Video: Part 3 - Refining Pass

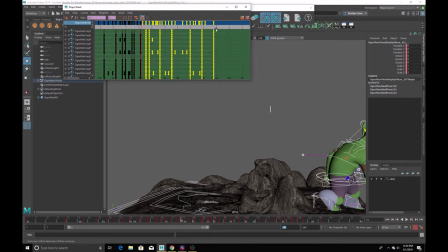246s
So let me just take these keys, I'm just going to shift them over just a smidge, and between 39 and 74, I'm just going to shift these around, so 74, 39, so this is the jump and recovery portion of things.
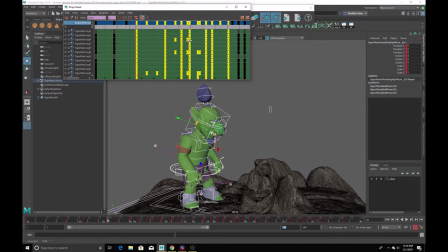262s
And I'm just going to scale this up just a bit, and again I just have to shift this over a frame and back a frame. And let's see what we have now.
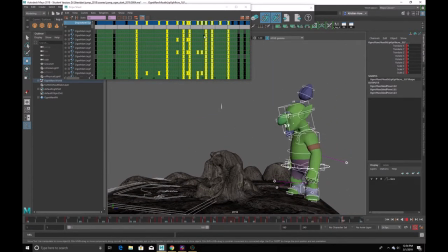274s
Now it's looking a little bit slow. Let me just scale that down just a little bit more here. Somewhere in between.
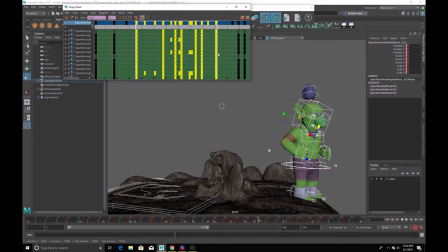293s
Okay, it's almost there. I think maybe I can add. The jump's funny because there's just so much happening during the jump that really just one frame or two frames makes the world of a difference. Yeah, it's just not, it's still not quite there. Let's go. Whoops.
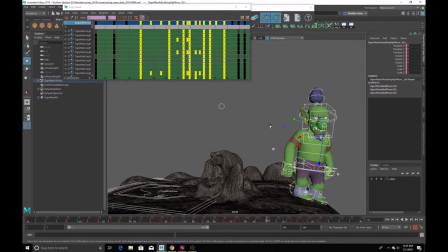We're almost back to where we were. Let's see.
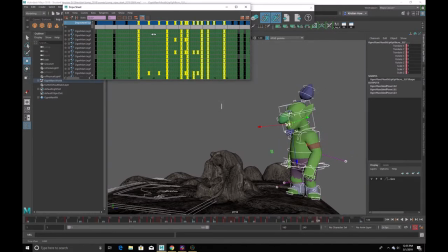330s
Okay, I'm gonna go with that. So just make sure I just move it one frame over, one frame backish.
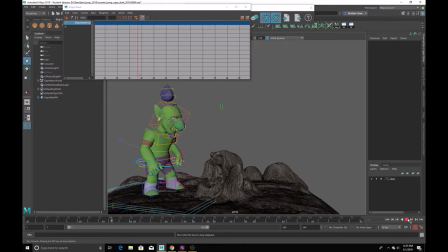338s
All right. And next thing I want to do is just add a little bit more fluidity into this.
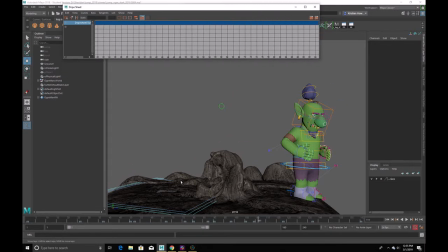345s
And I'm just going to kind of push some poses, add a little bit of squash and stretch in through this as well, just to really kind of exaggerate some of this if I can.
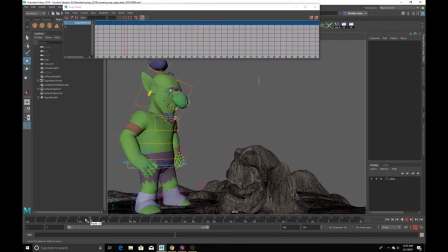354s
So going in here, let's zoom in. So I really want to maybe push this squash position down quite a bit more.
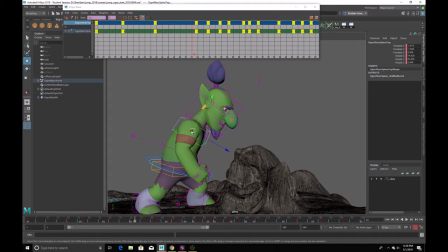362s
So I'm going to take this guy and
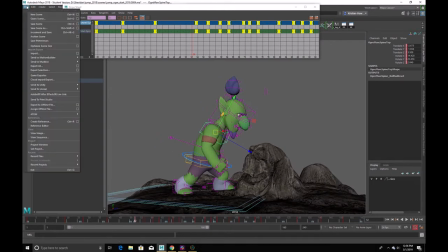369s
we could do this a number of ways. I'm wondering, should I introduce animation layers or not? Let me see. No, maybe not at the moment. Let me just save as. Save scene as. Increment and save.
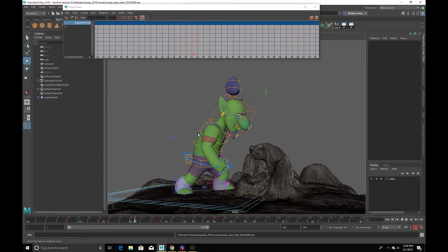386s
I think my Neocitrin is wearing off, so I'm going to have to go grab another one soon. Let me see here.
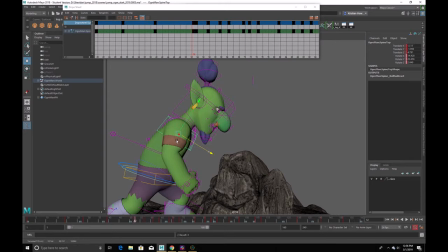397s
So I'm going to push this down even more so. So let's push that down. Maybe push this down even more,
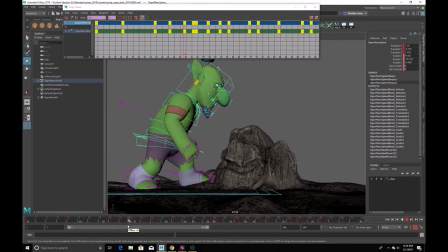408s
just so I get a bigger arc for him to go through. And I'm going to have to even start that out just a bit more here too. This could be even back a little bit. Maybe go up onto his heel just a little bit more here. So it's a bit more of a rocking motion.
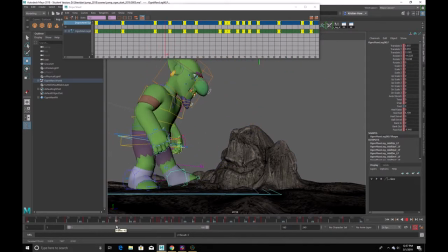And I would just have to add just a little bit more of an in-between here. Well, not there though. Probably about here.
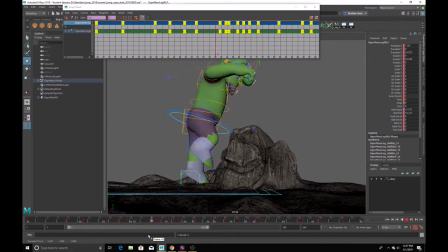447s
Cool.
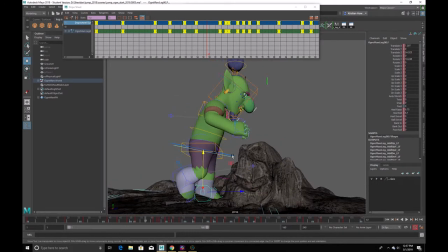452s
Cool. And then what I'm going to do is push that stretch here.
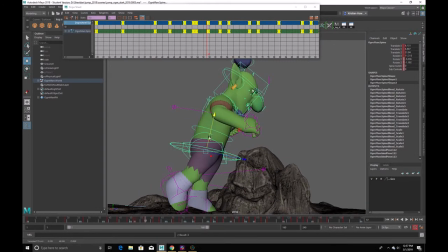Just like the bouncing ball. So this would be where the main stretch would be.
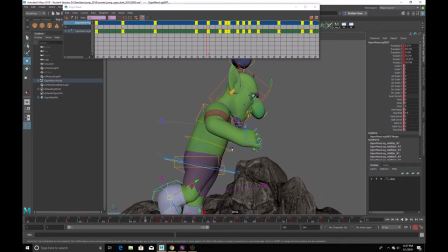471s
Bring that leg up a little bit. I'm gonna have let's see what happens if I have a bit more curl in through the spine here. So I'm gonna bring this down. Rotate that forward a bit.
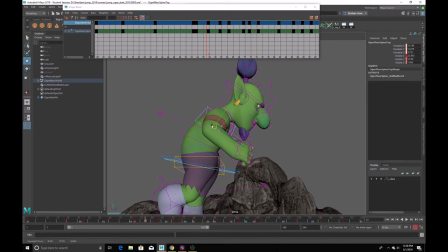490s
Maybe not quite so forward, but definitely squishing it in.